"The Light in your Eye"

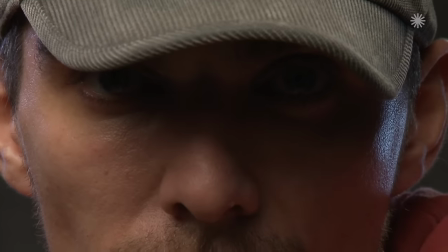[4:05]
The eye, when we wake it up with a reflex,
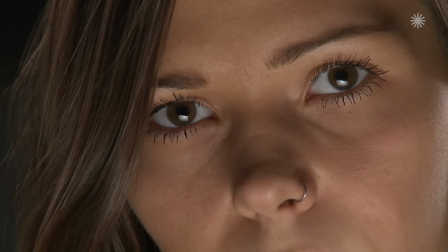[4:09]
this is an important part of human communication it is the doorway to the soul to the windmills of our
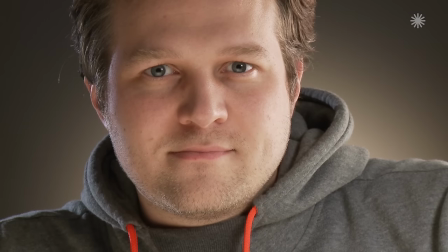[4:17]
mind there are many different messages in the reflex in the eye so let's look at some of them
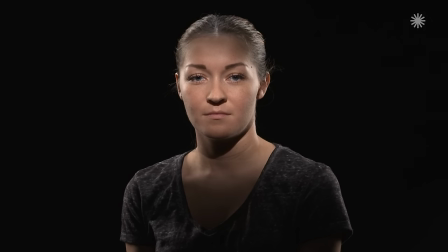[4:28]
an eye reflex as a result of the lighting on the person on the person's face standard lighting
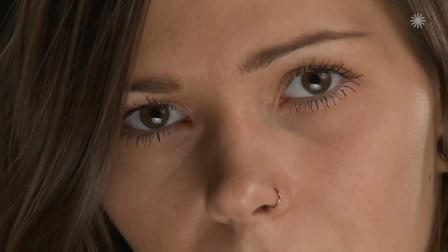[4:35]
then the special reflex in the eye as a result of lighting more or less independently from the lighting on the face.
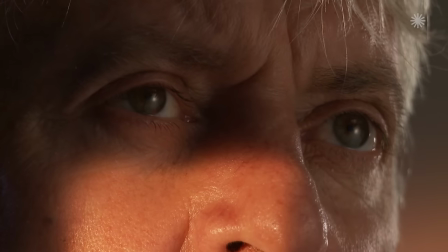[4:44]
This is more complicated but useful if the story demands a more dramatic lighting interpretation.
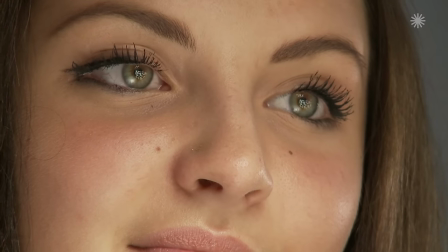[4:52]
Some of these reflexes underline human moods and expressions.
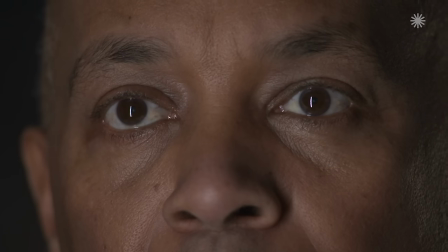[4:59]
Other The reflexes can convey alien effects, inhuman messages or inhuman effects.
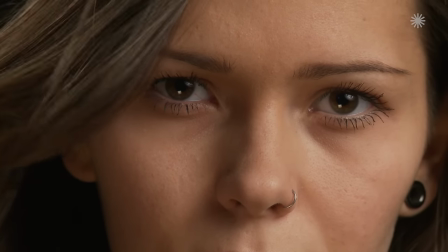[5:09]
Let us start looking closer at some of them.
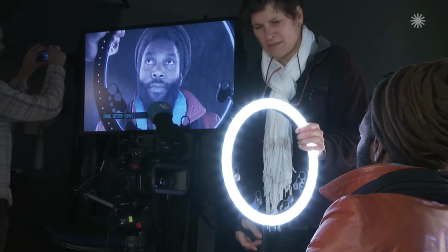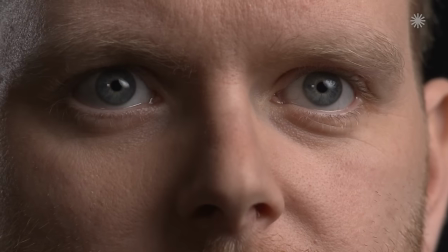[5:19]
In a normal situation we want to light in such a way that both eyes show a sparkle, a reflex, life.
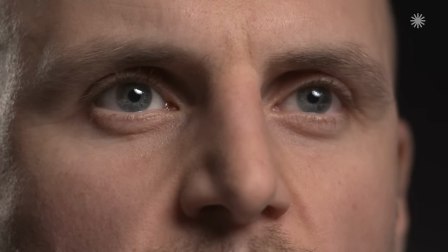[5:30]
A reflex in the upper part of the iris, not too small, at 2 o'clock, may be the most common.
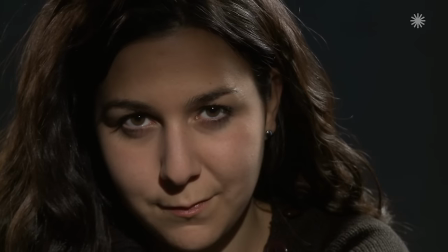[5:38]
A reflex from a smaller light source, also at 2 o'clock, may be interpreted as a hard look,
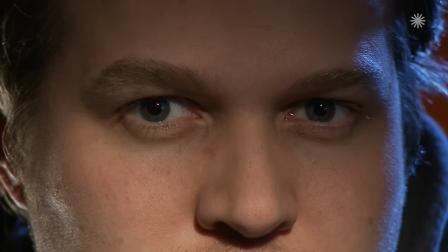[5:45]
a man's aggressive look, the James Bond look.
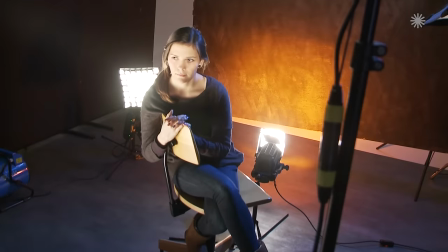[5:50]
A point light source will create a tiny reflex, which may be interpreted as hard and aggressive.
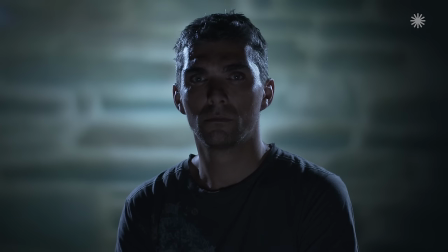[6:00]
A small soft light creates a more pleasing effect, but maybe this should be placed higher up in the eye than we see it here,
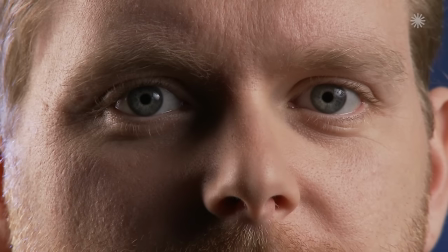[6:09]
and definitely always outside the center of the pupil.
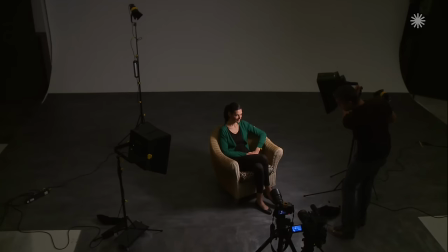[6:16]
The soft LED panel works somewhat similar, but if placed in the same horizon as the center of the eye, again this may not look very natural.
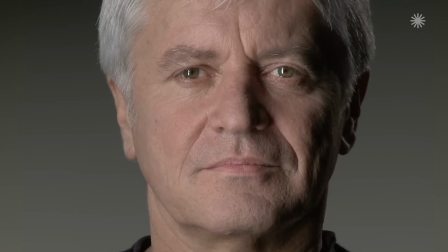[6:26]
A vertical fluorescent light creates an interesting effect.
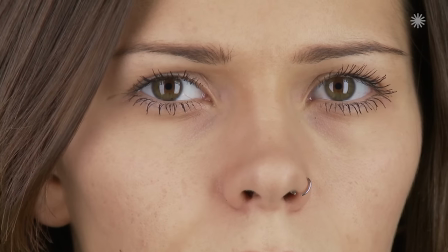[6:32]
Two vertical fluorescent light sources, like these two Kinoflow 4 banks, look interesting, maybe also a little bit strange.
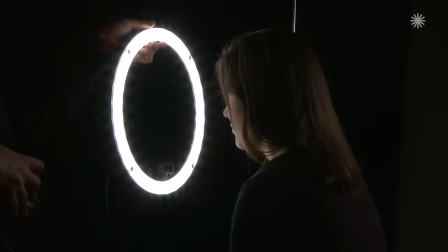[6:42]
An LED ring light, if reflected in the center of the eye, will definitely look strange and aggressive.
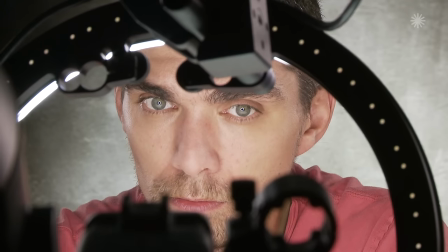[6:50]
If shown as a ring around the center of the eye, it has a distinctly alien touch and doesn't look friendly at all.
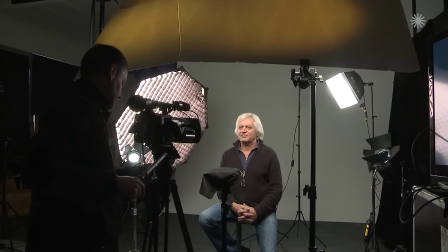[6:59]
In general,
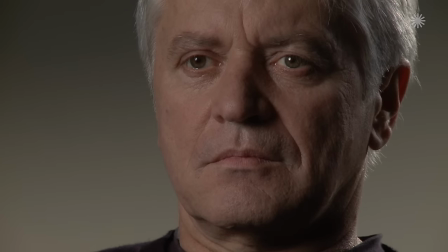[7:00]
we see that even larger light sources will always result in much smaller reflexes in the eye because of the curvature of the eye.
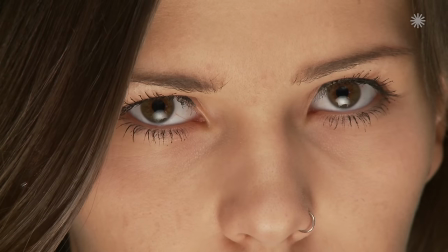[7:10]
If you want a larger reflex, the light source has to be either very large and or not too far away.
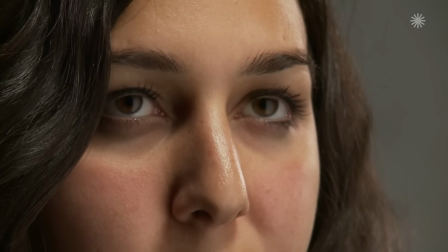[7:19]
A big window reflecting the upper part of the eye may give a very gentle,
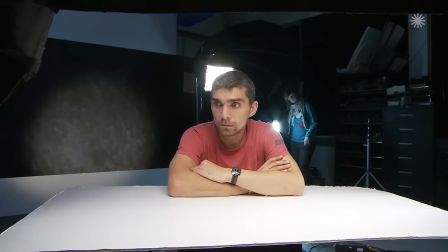[7:25]
pleasant reflection somewhat of a natural look.
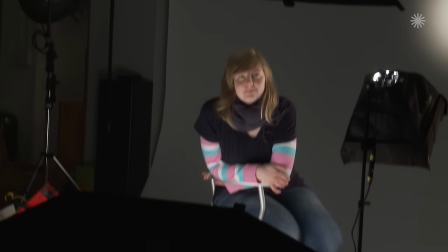[7:31]
Going back to the somewhat gentler upper reflex, we had a gentler second reflex at 7 o'clock.
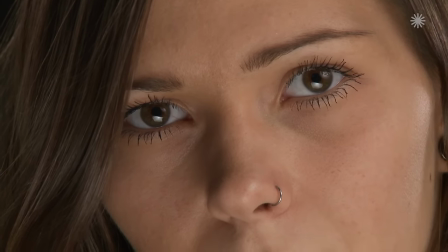[7:38]
Maybe the second reflex could be interpreted as a pensive
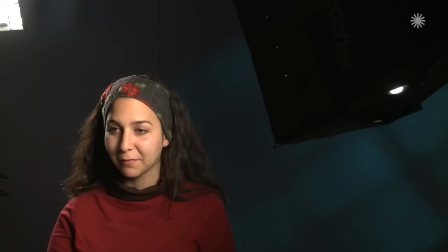[7:43]
look. a little wind of sadness has passed through the soul.
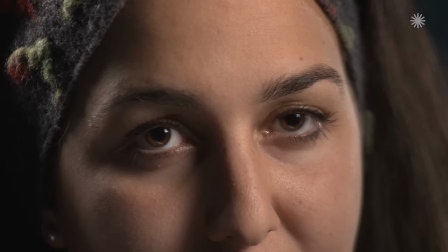[7:49]
The Brazilians have a wonderful word for this. They call it saudade.
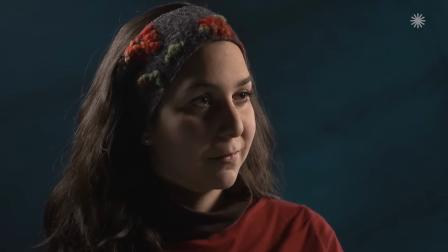[7:54]
She's not going to cry, but maybe she's thinking of something past, something lost.
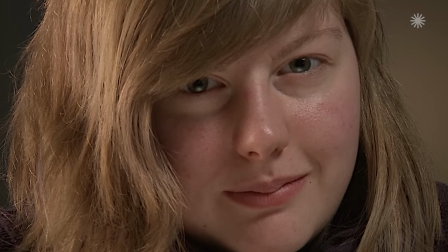[8:02]
A larger, borderless reflex,
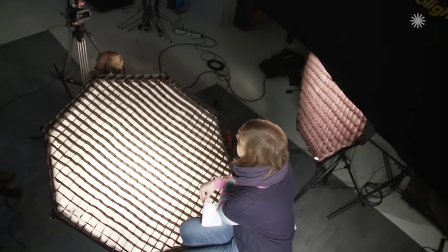[8:05]
only in the lower part of the eye, may underline a gentle, amiable, female, loving expression.